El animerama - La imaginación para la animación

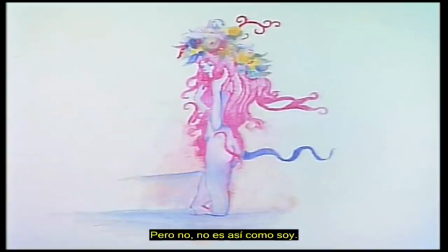Finalmente el resultado es totalmente distinto a las dos anteriores Belladonna es
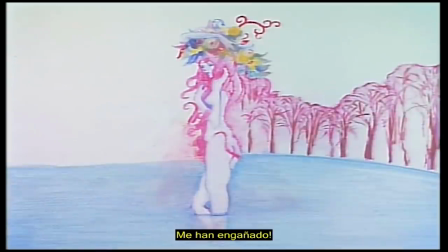la más experimental y psicodélica de las tres Y técnicamente hay muy poca
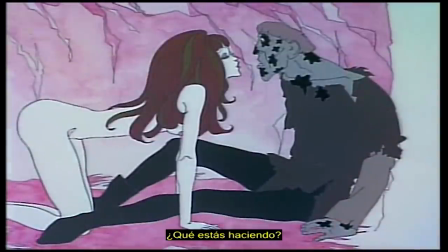animación ya que gran parte del metraje consiste en ilustraciones fijas realizadas
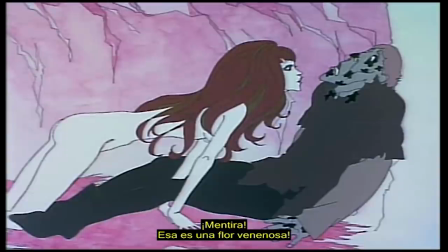por Kun y Fukai Que adquieren ritmo a través de la banda sonora y la voz en off
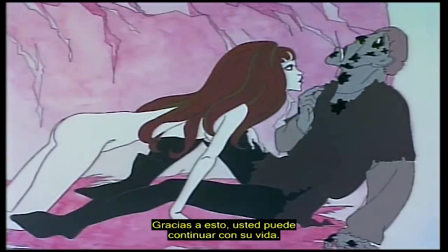que narra lo sucedido
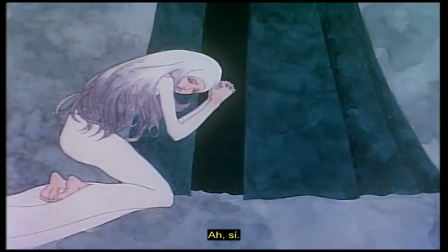Para conseguir algo de movimiento muchas de estas imágenes fijas se mueven en el plano Y una cosa que me llamó la atención es
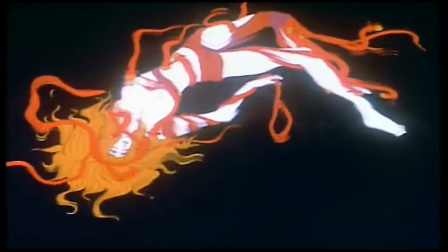todas las veces que cambia el color del pelo de la protagonista Ya que indica sus estados
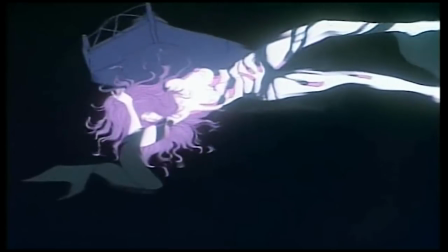de ánimo y las transformaciones psicológicas del personaje principal Esta
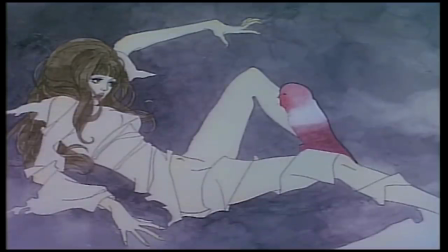cinta se estrenó en el Festival Internacional de Berlín en el año 1973 Donde
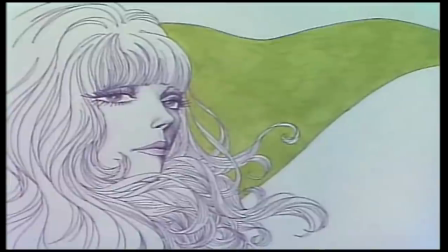obtuvo críticas mixtas Pero con el paso del tiempo se convirtió en una película de culto
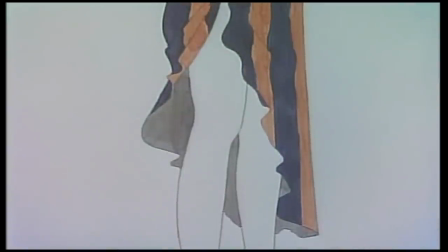Como la obra no tuvo una gran difusión, existen un montón de versiones.
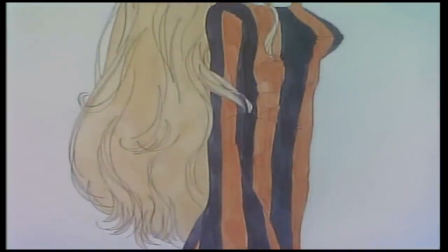Se lanzó una primera edición con la intención de cumplir los plazos de entrega, pero nunca se llevó a exhibir.
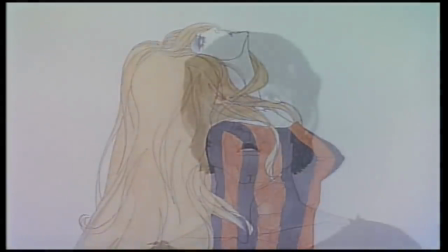Existe otra versión que contenía metraje real con desnudos y sexo filmado,
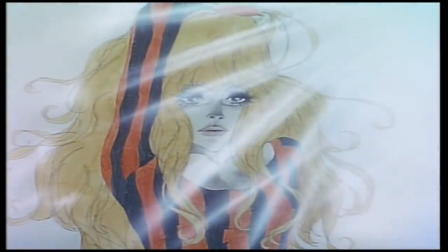pero consideraron que esas escenas no mantenían la estética del resto de la película, así que las eliminaron.
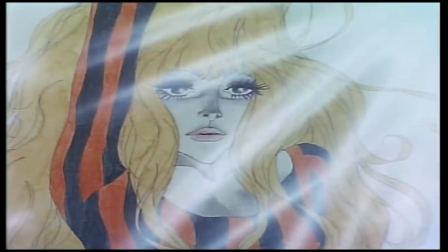Existe otra versión más que se distribuyó en los Estados Unidos que corta gran parte del contenido sexual,
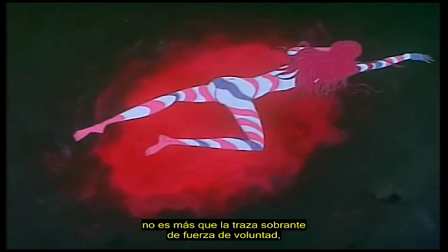y existe una última versión en la que se introdujo una escena en la que las mujeres del
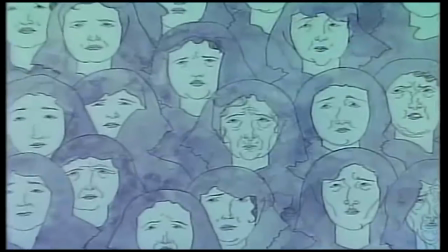pueblo cambian su rostro por el de la protagonista y que tiene una escena final que hace alusión a
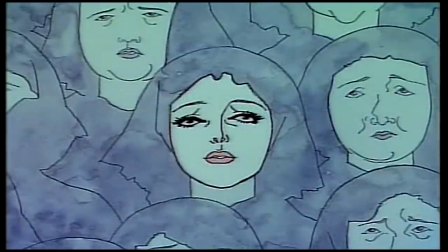la revolución francesa. Esta última edición decidió no cortar las partes con contenido sexual.
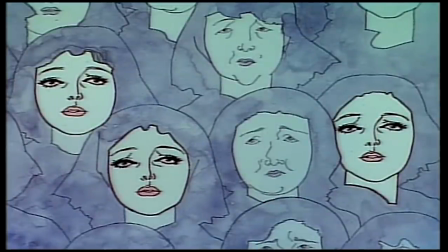Por cierto, ojeando en YouTube para encontrar material o contrastar información,
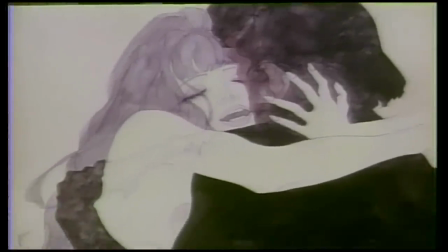me percaté de que no hay ni un solo youtuber que le dedique un minuto a esta importante trilogía.
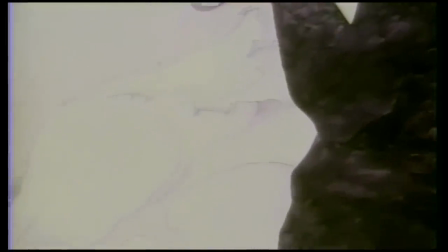Espero que disfrutéis de este material que es inédito Así que Patreons,
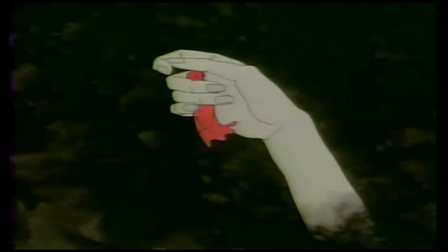gracias por comprar mi tiempo para que pueda investigar en estas cosas No solo me ayudáis, sino que enriquecéis esta sucia plataforma Y bueno Peña,
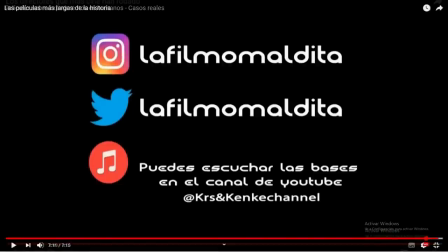con esta reflexión me despido Nos vemos en los vídeos